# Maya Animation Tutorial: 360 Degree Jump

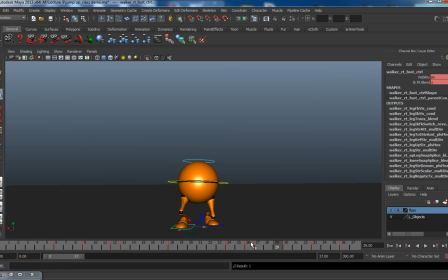[36:28]
I didn't have my IK FK switcher set to stepped, and since that is not set to stepped, there was some weird motion happening between the frames because
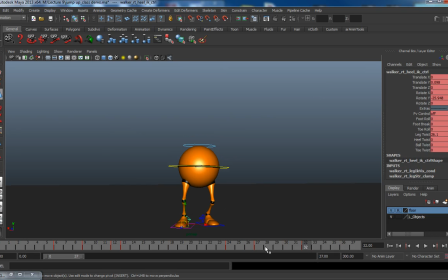[36:44]
again, splines when they're not flat and stepped, you get movement between your keyframes, which was what was happening, why that foot was not planting correctly.
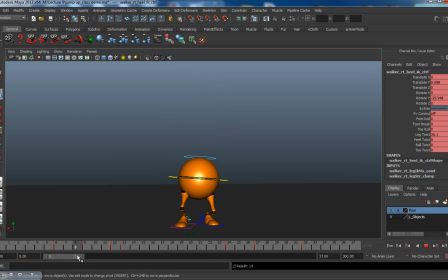So at this point, I was starting to get happy with the weight and the contacts, and
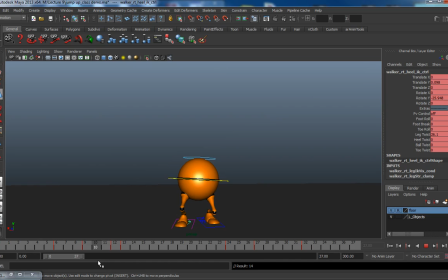[37:22]
I think I'm looking at the arcs right now, the arcs on the feet. And arcs are another thing that is, again, a thankless job.
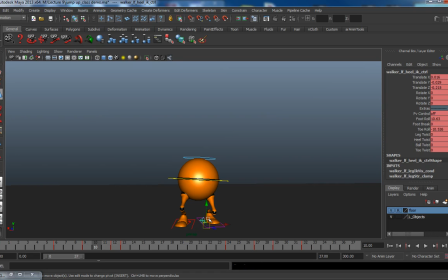[37:36]
Nobody notices when you've got beautiful arcs, but they'll notice when your animation is poppy. To be an animator pretty much requires
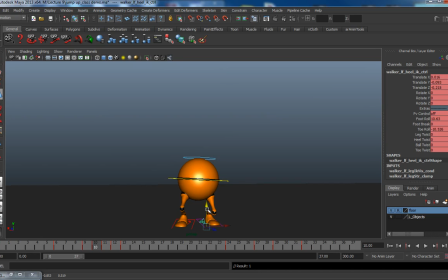[37:53]
that you're willing to go in and just fix all the small details. Animation is definitely not something for the impatient person. It requires a tremendous amount of patience
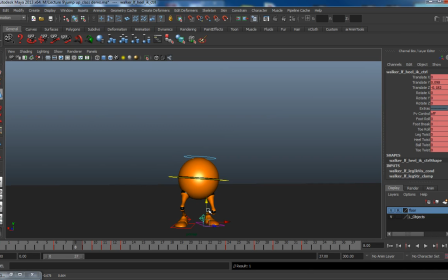[38:10]
and attention to detail and willingness to do everything it takes to make a shot look good. And honestly,
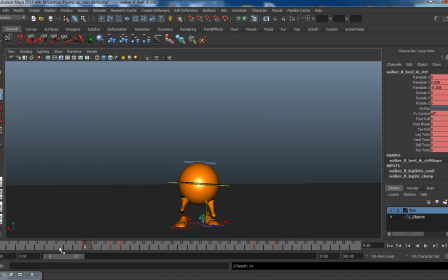[38:29]
if you find that stuff painful, then animation, it may not be your thing. It should be deeply satisfying to you to get
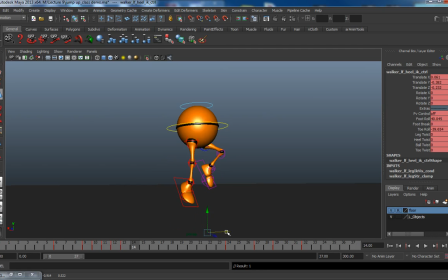[38:43]
your animation to a point where you can sit back and look at it and not find problems, and to find that everything's working and working well, and you can show it to somebody, and they're like, "Wow, that's cool."
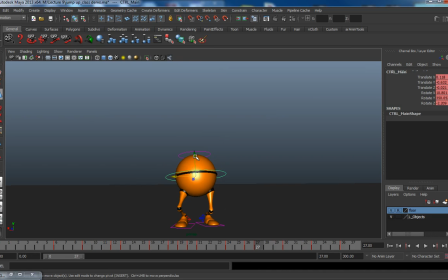[38:58]
It should be deeply, deeply satisfying, and the process of doing it should feel fairly addictive. When I sit down to animate, not that there's times I don't, there are certainly times I get frustrated with it, but
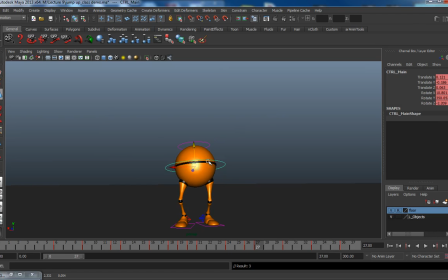[39:19]
that frustration will just fuel me to keep looking for solutions, and to just dive in and not accept anything less than as perfect as I can make it. And here I'm dealing with
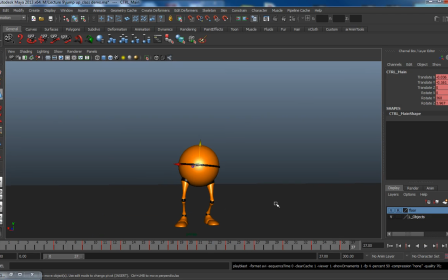[39:43]
the up and down, trying to eliminate the knee pops. And as you can see, it's starting to shape up.
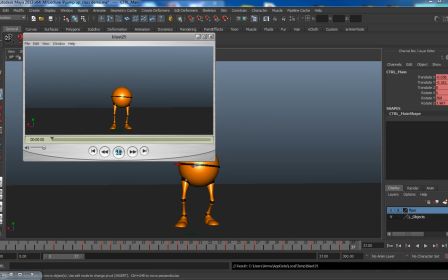[39:50]
It's starting to look good. The weight is feeling right. There's not a lot of knee pops. Not any bad ones anyways. I've worked on the arcs of the feet. The weight it's feeling okay.
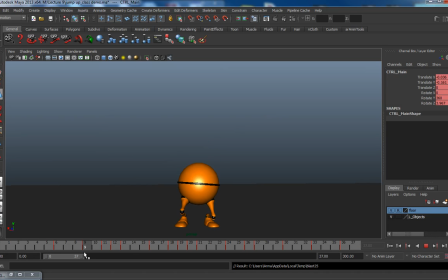[40:08]
I think it wasn't quite right, and one of the things I was doing was trying to deal with that. And there's a few different ways that you sell weight. One is through anticipation, like this downward motion, the anticipation, which is also,
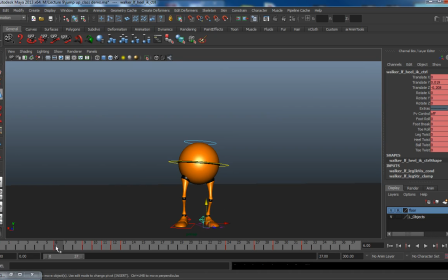[40:25]
technically you can think of it like squash and stretch also. And squash and stretch sells weight. Squash and stretch makes it feel like something's got volume.